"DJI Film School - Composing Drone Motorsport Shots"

Welcome to the next episode of the DJI Film School at the World Rally Championship!
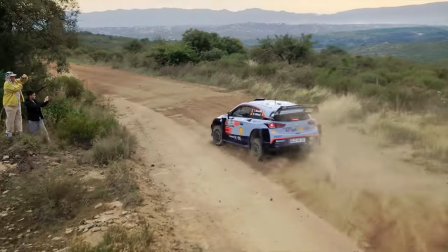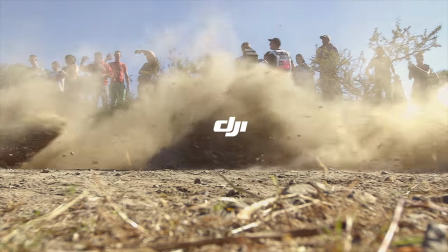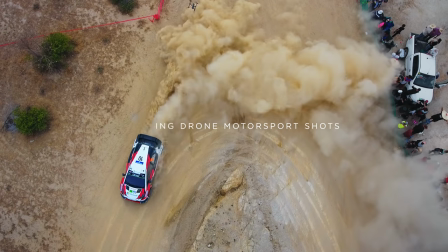(0:15)
In this video we want to give you some tips on how to fly a drone at a rally. We also want to talk about the composition of the various types of shots. When planning your shots, always keep the editing in mind. Make sure to allow enough time at the beginning and at the end of each shot.
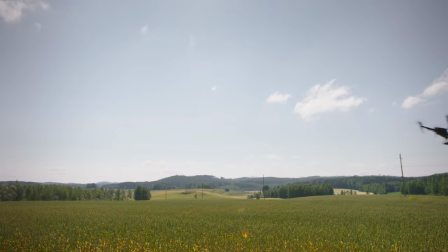(0:33)
Start to move slowly and when you see the car, ease into the movement. Timing is everything.
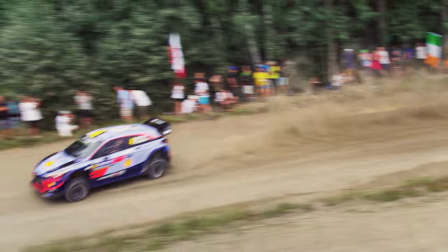(0:40)
Try to avoid panning and pitching the gimbal at the beginning, rather let the car drive into the frame.
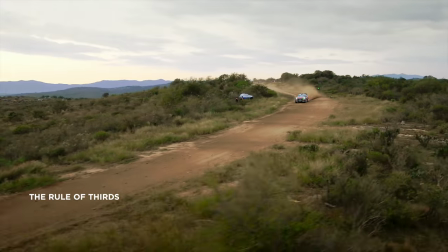(0:48)
Also try placing the car in one third of the frame while moving towards the other two thirds.
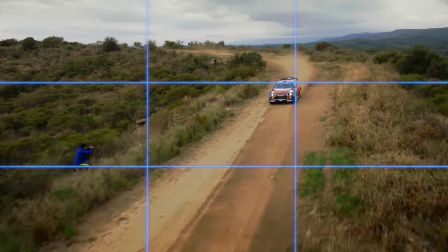(0:54)
This composition technique is known as the rule of thirds. Let the car path through the frame and briefly linger in the landscape to end the shot.
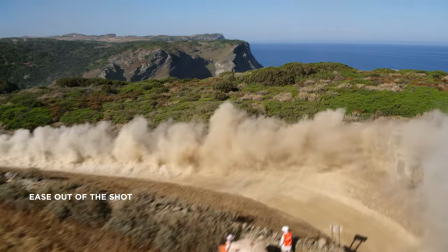(1:03)
Smoothly ease out of the movement. Try heading towards the horizon for example.
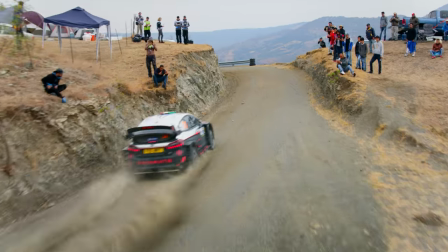(1:08)
Don't try to follow the car for too long, let it exit the frame at some point.
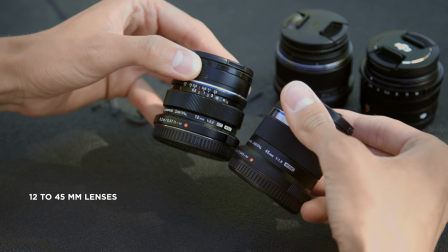(1:14)
We usually use 12-45mm lenses depending on the shot and the look we want to create.
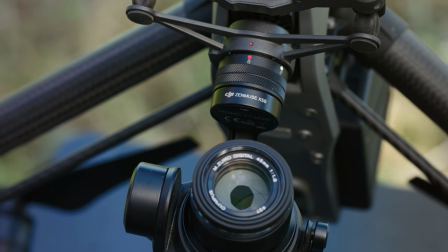(1:21)
Remember that the X5S camera has a 2x crop factor, so a 12mm micro four thirds lens becomes a 24mm lens.
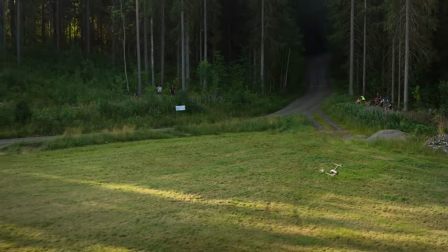(1:31)
Finding the right focal length is something that requires some practice. Do some test flights before the race to rehearse the camera movement.
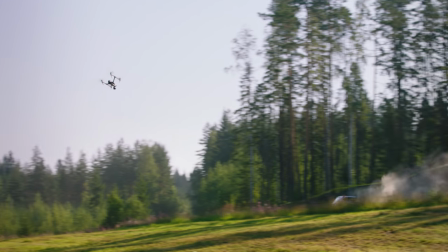(1:37)
This will help you to get a feeling for each lens.
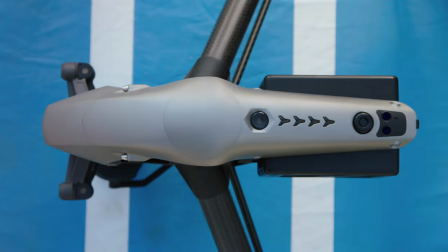(1:42)
Sometimes we switch lenses while swapping the batteries if we feel that a different focal length would help getting a better or different shot. There are countless types of shots you're only limited by your imagination and of course safety concerns.
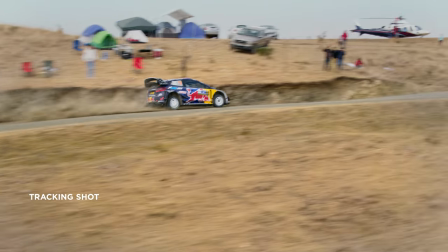(2:01)
A tracking shot is one of the classics. Follow the object in the frame by flying next to it at the same speed.
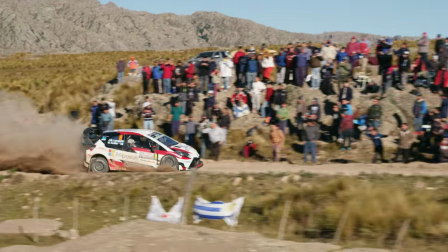(2:07)
If you track the car from the side a longer lens works nicely here to transfer the speed of the action.
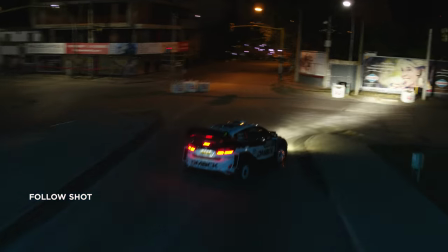(2:15)
A follow shot involves flying behind the object. A reverse shot requires flying in front of the object.
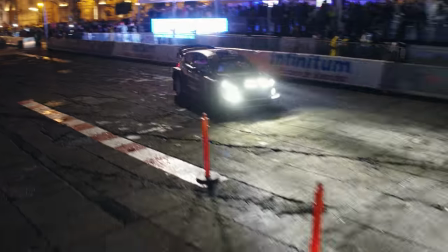(2:23)
For those two shots a shorter focal length works best if you want a more dramatic look.
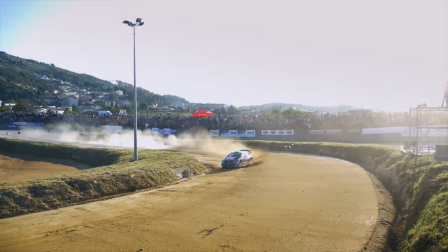(2:29)
Always maintain a safe distance between the drone and the car. Make sure to fly at a safe angle and height.
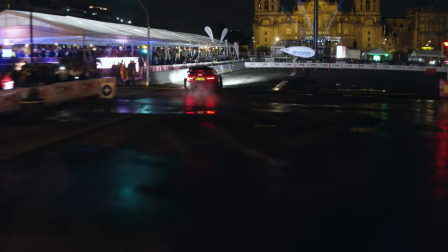(2:37)
To give the editor the opportunity to create a dynamic edit it's always nice to have a variety of shots he can choose from.
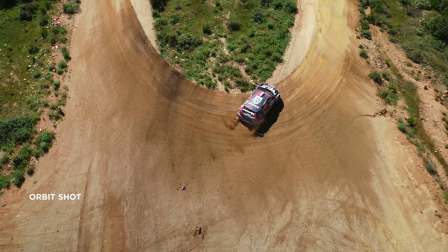(2:44)
For example you can try an orbit shot which is when you circle around the object.
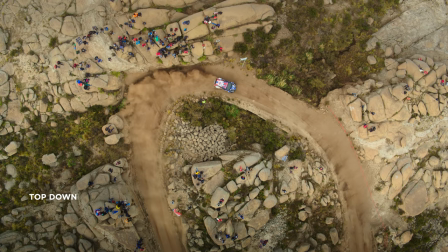(2:51)
A top-down is another good shot that gives you the opportunity to show a different perspective.
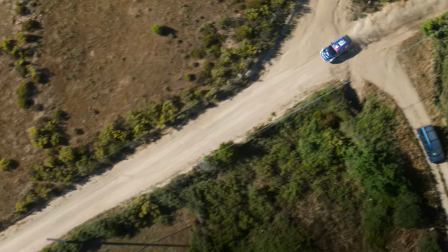(2:56)
The medium focal length works well here. You can either track the car or add a rotation while tracking simultaneously.
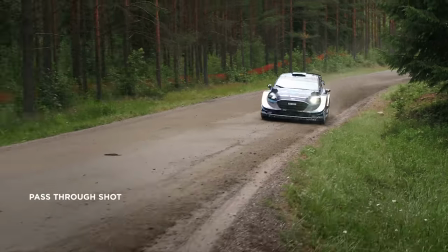(3:03)
For more variety and a fast-paced edit, also capture some pass-through shots. Here the object simply passes through the frame without any cracking.
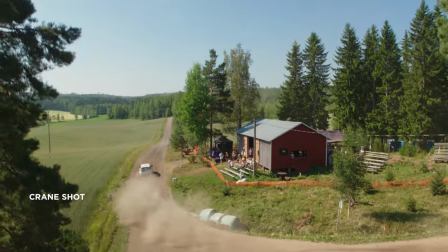(3:13)
With a drone you can also mimic a crane. The camera starts out close to the ground and then moves up in a crane-like motion.
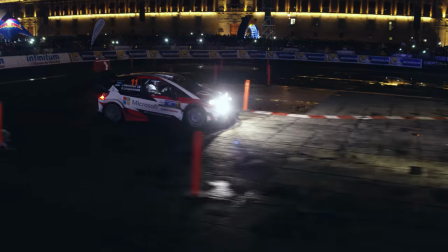(3:21)
Try to avoid too many changes in the flight direction. Keep it simple.
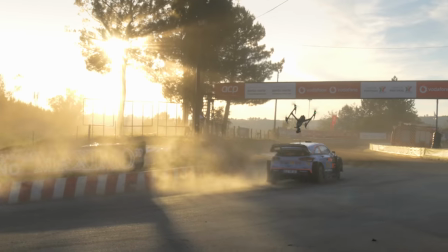(3:29)
Inspire 2 offers three different flight modes. You should choose the right mode according to your personal preferences and the specific shot you want to execute.
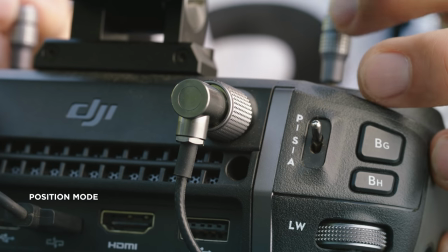(3:37)
The position mode is great for shots where you have to keep a precise flight path or hover over one spot.
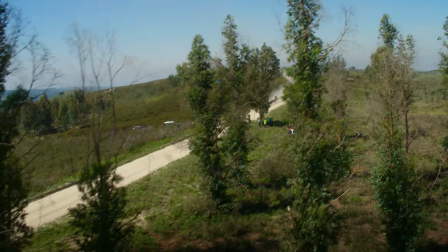(3:44)
This is useful for a crane or top shot, for example.
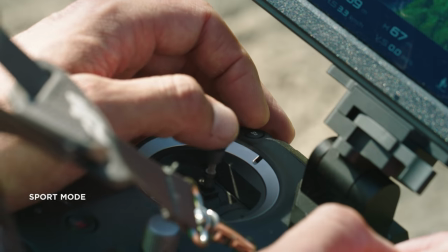(3:48)
The Sport mode provides higher speed and acceleration, but it's harder to control the drone precisely because of the high agility.
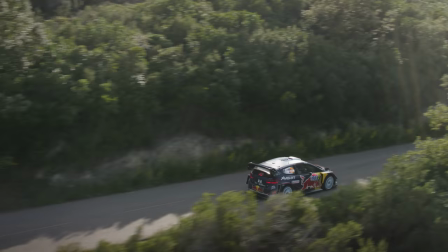(3:55)
Use this mode if you want to follow a car at full speed. If you like the movement to fade out softly, the Attitude mode is a great choice.
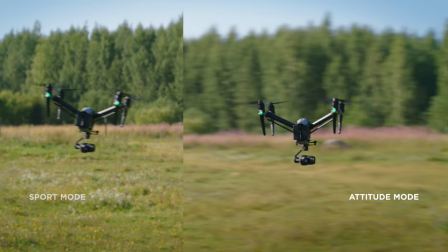(4:05)
Here the drone does not stop abruptly if you return the sticks to a neutral position.